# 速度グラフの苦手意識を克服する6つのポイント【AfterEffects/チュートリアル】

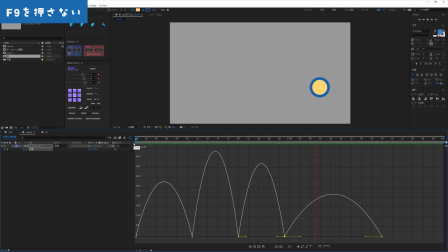速度が0になるということは動きが止まるような印象を与えてしまいます再生してみると速度が0になっているタイミングで動きが止まるような印象になっています流れるように連続している動きをつけたい場合には
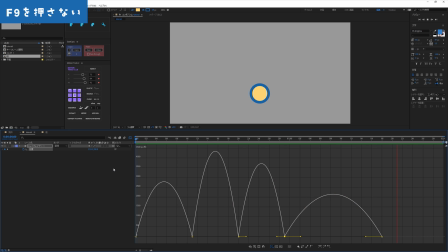この速度が0になっている状態からグラフを調整していくことが面倒になりますそもそも連続する動きで速度を0にすることはあまりないので、複雑なアニメーションになるほど、とりあえずF9を通してしまうと、編集の手間が増えてしまいます。
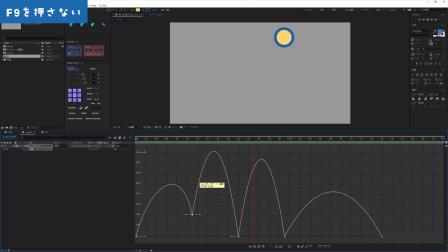グラフはリニアな状態からの編集の方が動きをイメージしやすいので、F9を合わさない方がいいでしょう。他にも理由があります。F9で適用されたイージング設定をそのまま使用することはなく、
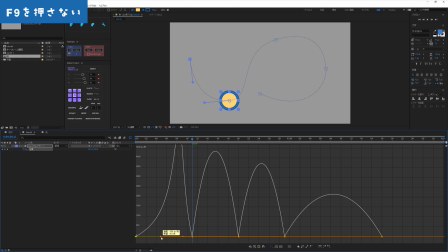必ずと言っていいほどグラフは編集するので、わざわざF9を押す手間を増やす必要がないかなと思います。F9を押すケースとしては、速度が0から始まる、もしくは速度が0で終わるアニメーションの場合に使用するくらいなのですが、
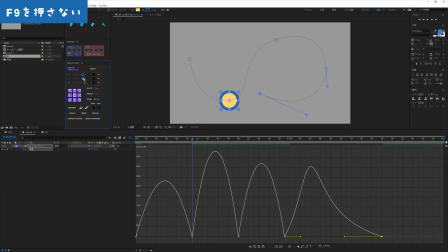それであればモーションツールズなどのキーフレーム速度を使用した方が何倍も効率が良く時短につながります以上の理由から速度グラフではF9は押さなくてもいいとなります
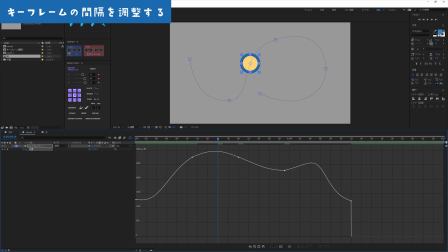最後にキーフレームの間隔を調整する基本的にグラフが滑らかな方が流れるように綺麗なアニメーションになりますこのグラフがうまく滑らかにできずに破綻してしまうことはないでしょうかこのグラフの破綻にはいくつか原因があります
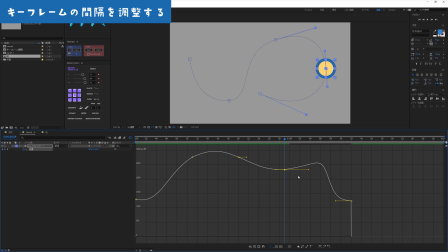グラフが破綻しないように気をつけるポイントはキーフレームのタイミングと速度と影響の値の3つですグラフが綺麗にならないという方はこの3つを注意してみてください特に速度と影響をどれだけ調整してもグラフが破綻してしまうという方は
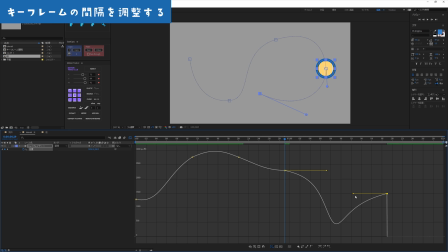キーフレームのタイミングをずらしてみてください速度グラフは値グラフと違い、指定の場所まで移動する時間は決まっています時間は決められているので、おかしな速度を入れるとグラフが破綻します
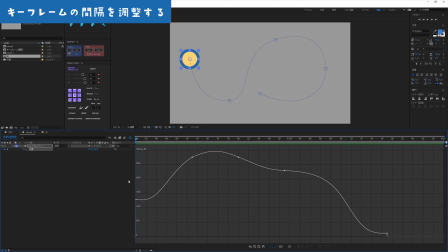速度が速すぎたり遅すぎたりすると、時間内に指定の場所まで到達するように土褄を合わせようとするため、グラフがおかしくなってしまいますなので、適切な速度や影響、キーフレームのタイミングを探っていく必要があります
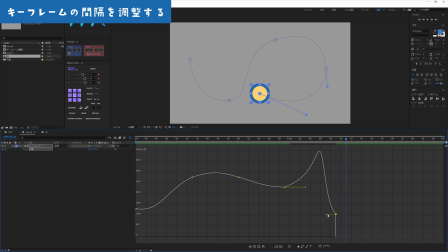ここを意識してグラフの編集を行ってみてください速度グラフを活用していく上でいくつかポイントを紹介しましたが
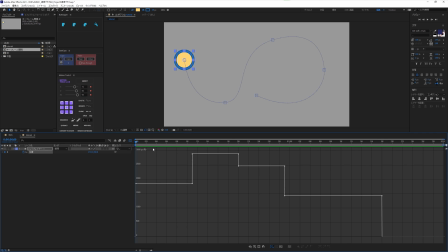実際にグラフの編集をして換気をつけてみましょうこちらのアニメーションに速度グラフを使って換気をつけていきます速度グラフで編集を行う際に大事なのがイージングの設計ですつまりどこで速度が遅くなり速くなるのかなど
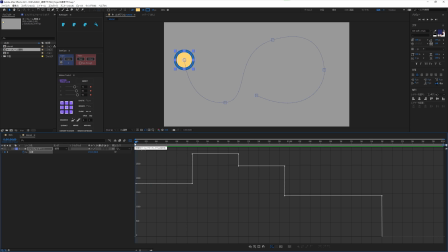動かし方をある程度イメージして編集に挑みます例えば今回の場合はジェットコースターのレールを意識して動きをつけたいと思います開始時はゆっくりと動き出し下方向に加速していきます
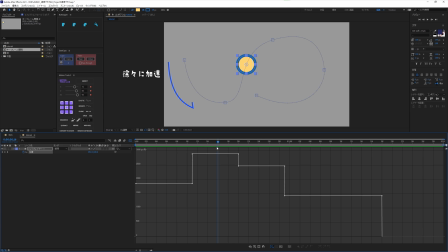次に下方向から上に向かう際も先ほど加速した速度を利用して一気に駆け上がります坂を登るイメージなので、登りきる位の場所で勢いを失っていくことを表現します
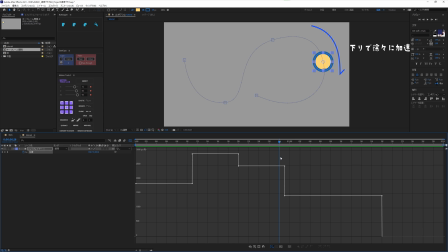その後、また下りになるので、徐々に加速していき、最後に減速して止まる、といったイメージで作ります
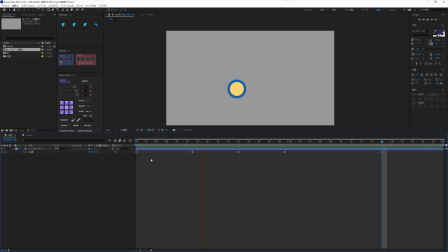完成イメージはこんな感じです加速と減速が入り混じったアニメーションなので、速度グラフに慣れていないと作ることが難しく感じますが、ぜひこの機会に速度グラフをマスターしましょうでは速度グラフを開いて早速編集していきます
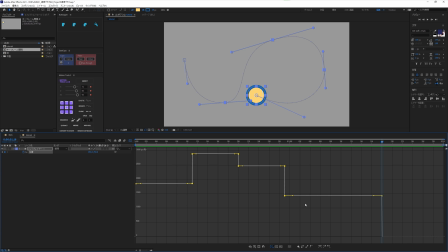最初と最後のキーフレーム以外は入る速度と出る速度を同じにした方が編集しやすいので選択して自動ベジに変換しますキーフレーム速度を開いて連続にチェックでもOKです
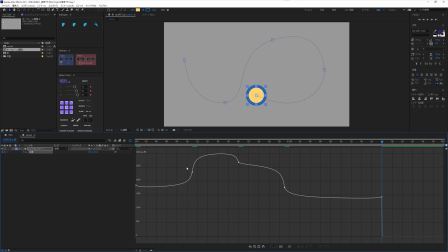これで入る速度と出る速度を一緒に動かす準備が整いましたまず開始時から編集していきますイメージで動き出しはゆっくりしたいので速度を0にします
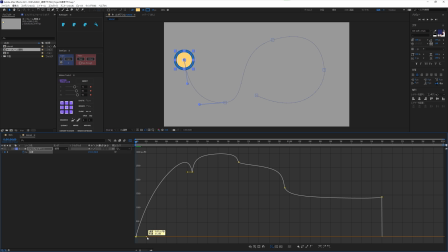徐々に動き出すということは影響を上げて徐々に加速するように調整します2つ目のキーフレームでは坂を下りきった場所なので速度が出ている状態が自然です速度が出ている状態を作るためにハンドルを真上に持ち上げます
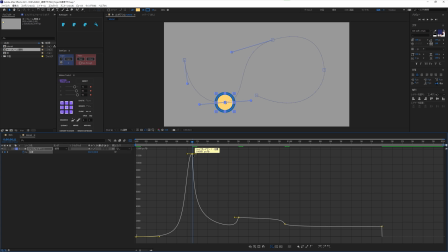この時ショフトをしながら行うと時間を固定した状態で速度を調整できるので活用してください次は速度が出ている状態を利用して坂を登っていきます坂を登るので徐々に速度が落ちていくと自然な動きになります
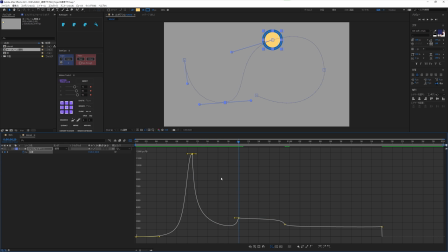なので減速した速度にするために速度を下げていきます速度を0にしてしまうと、アニメーションの流れが止まってしまう印象を与えることになるので、0にならないように調整してください3つ目のキーフレームへ入る際は、坂を登り、徐々に速度を失うイメージなので、
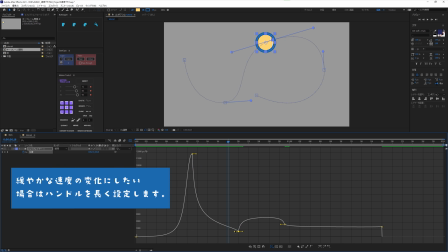入る速度のハンドルを左側へ引っ張り、影響を高くしておきます
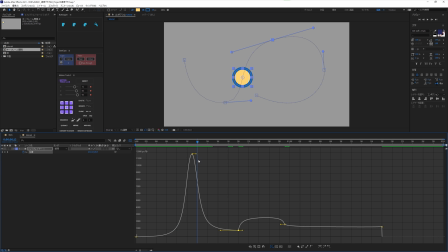これで速度が出ている状態から、徐々に減速する動きを表現することができますグラフが滑らかな線を描くように速度と影響の値を探ってくださいこの時どうしても滑らかにならない場合は一つ前のキーフレームの速度の値が高すぎる
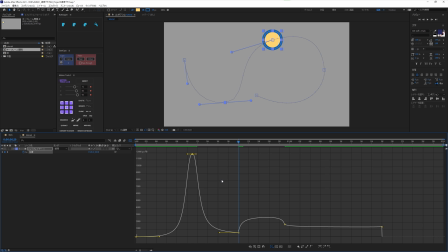もしくは低すぎる可能性がありますので変更してくださいそれでもうまくいかない場合はキーフレームのタイミングをずらしてあげるとうまくいきますグラフが滑らかな曲線を描くように試行錯誤します
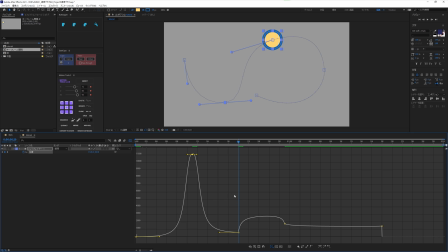では次に3つ目のキーフレームの出る速度の影響を編集します4つ目のキーフレームに向かうときは徐々に加速していってほしいので影響の値を高くしますハンドルを右側へ引っ張りましょう4つ目のキーフレームに到達するタイミングでは急な坂を下っている
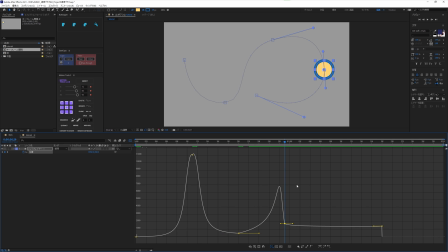タイミングなので速度がかなり出ていると自然なアニメーションとなります速度を上げましょうこの時速度を上げながら3つ目のキーフレームも確認しておきます3つ目と4つ目のキーフレームの間にあるグラフが破綻しない程度に速度を上げます
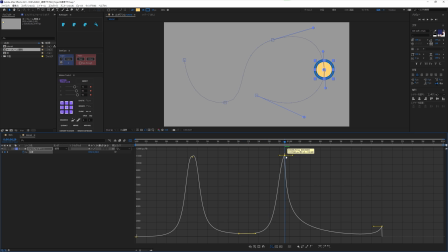確認しながら行うとこれ以上速度を上げるとグラフが破綻する箇所が見えてきますしっかりグラフを見ながら適切な位置に持ち上げましょう
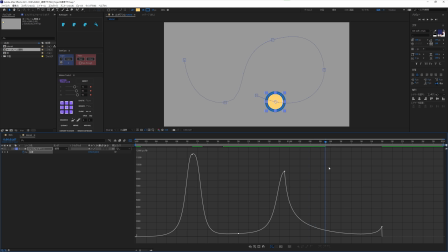では最後のキーフレームを調整します最後は勢いを失って減速しながら停止しますので速度を0にします入る速度の影響を高くして減速しますハンドルを左側へ引っ張りますこれで完了です
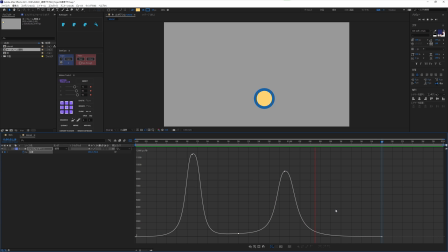一度再生してみましょうここでまだスムーズな動きになっていない場合などはグラフが滑らかな曲線を描いていないことになりますグラフを確認して速度をコントロールしましょう気をつける点は速度の高さと入る速度と出る速度の影響の値
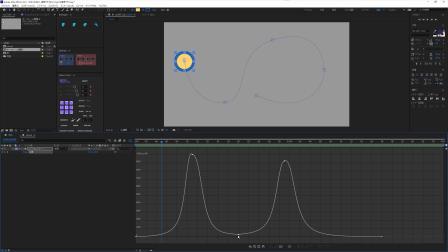最後にキーフレームのタイミングですここは時間をかけて根気強く編集することで動きのクオリティを上げることができるので練習あるのみです皆様お疲れ様でした速度グラフの編集はいかがだったでしょうか色々とコツとなるポイントはお伝えしましたがどこまで行っても練習あるのみですいろいろな動きで試して自由に速度をコントロールできるようになりましょうではまたお会いしましょうさよなら